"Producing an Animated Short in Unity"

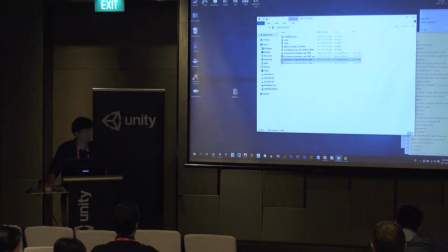4:29 Yeah, so that's about it. You can actually achieve this quality in Unity.
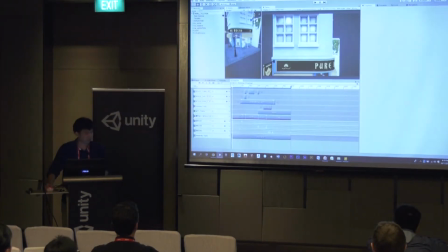4:36 And I'll probably show you some stuff that we did that helps you to accomplish it. Where's my presentation slide?
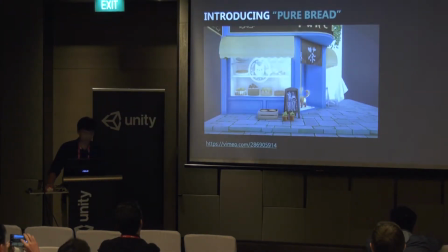4:42 Okay. So that is Purebred, our baby project.
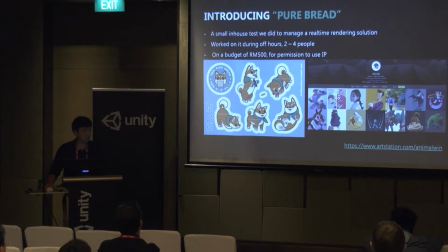4:48 And we'll be trying to do more of these throughout the year as well, 2019. So what it is a small in-house test we did to manage a real-time rendering solution. We worked on it during off hours, 2 to 4 people. Most of the time, it was just about 3 of us, mostly working on it.
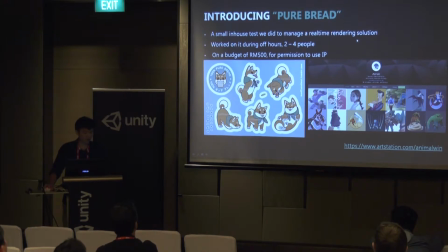5:06 And on a budget of 500 ringgit for permission to use the IP. So as you can see, like rendering, working in manual labor, everything was we did it ourselves during our free time. You can actually check out this art station. Her stuff is the IP that inspired us to work on this project. This little Shiba Inu.
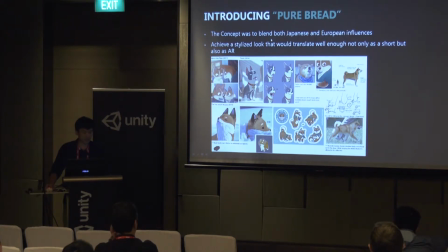5:27 The concept was to blend both Japanese and European influences to achieve a stylized look that would translate well enough, not only as a shot, but also as augmented reality. We also work on augmented reality solutions as well, and we have a couple of animation projects that we develop for augmented reality.
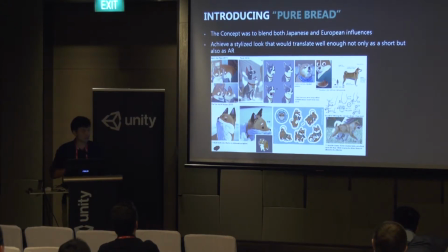5:46 You can see later why we actually limited our space, because we tried to do it as an augmented reality solution as well. So these are our concept pieces. Some influences are here's the plan,
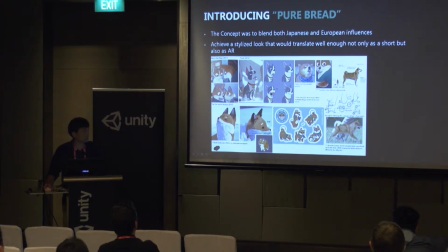5:59 feast, fox and mouse, just to study like the proportions of the Shiba Inu, and then how we can stylize it to keep it readable. Because when it comes to stylization and also for like augmented reality solutions, it's best to keep everything,
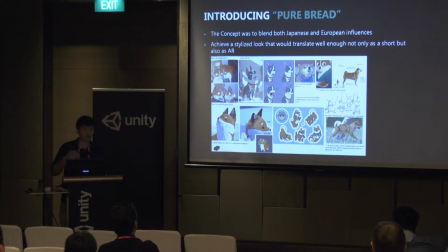6:16 keep not too much detail into the scene. If you put more detail into the scene, it becomes very noisy. And especially for augmented reality solutions, you want to get everything clear to the audience. So as you can see, this one here has clear blocky shapes.
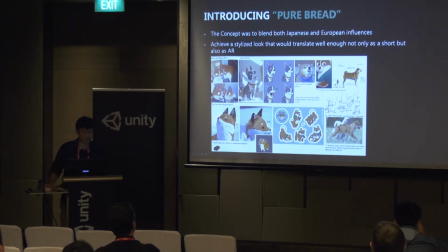6:35 There's nice contrast, and then this is our inspiration.
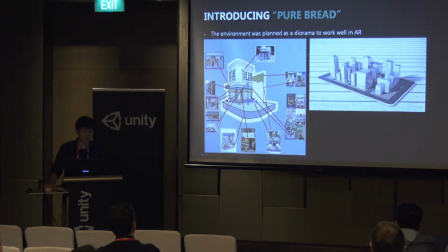6:42 So the environment was planned as a diorama to work well in AR. So especially if you are planning to move stuff into AR as well, try to plan stuff that will actually fit into your scene. You can actually expand it if you want to, but because this was our small pet project, we just wanted to keep it simple, as we also deal with architecture, and it looks somewhat close to this, and we wanted to keep the same theme as well.
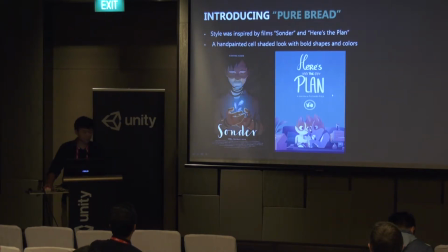7:08 The style was inspired by films such as Sonder, which actually published just like 2 days ago, and they're actually winning a whole lot of awards, and it was actually made directly in Unity. You should check it out, and the making of is actually on the Unite page itself.
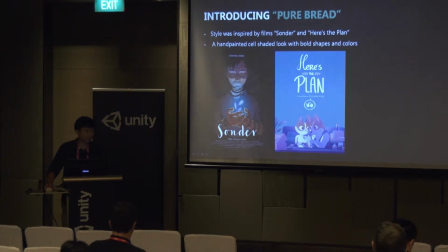7:26 And here's the plan. This is not done in Unity, but also was quite a huge inspiration for us. It's a sorry. It's a hand-painted, cel-shaded look with bold shapes and colors. So this is where this is what inspired us to work on this stylized film. Bold shape and colors.
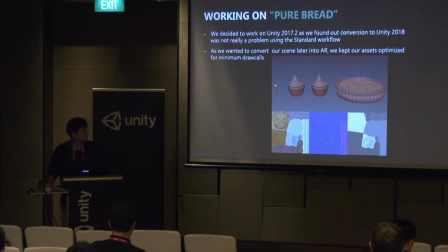7:47 Truly, just check out Sonder. It's an amazing job. Done by a whole bunch of international artists. Okay, so we decided to work on Unity
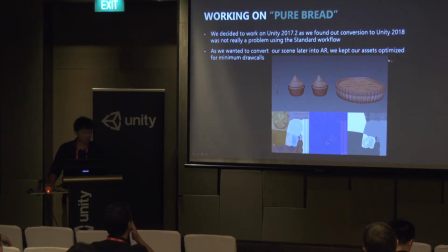8:01 2017.2 as we found out the conversion to Unity 2018 was not really a problem using the standard workflow. Because we actually had experience working in 2017 for AR, we decided that we actually tested out earlier on that 2017 we tried to convert the file.
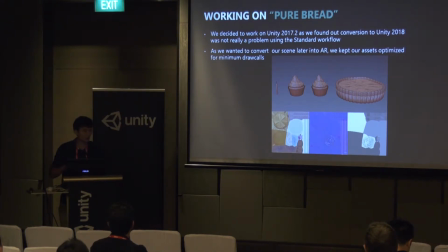8:20 It worked seamlessly. So especially if you're working on a standard workflow and not the HDR-based solutions, everything translates well. And then finally, also we currently have like AR projects in 2018 as well. Everything is fine. All our scripts works well.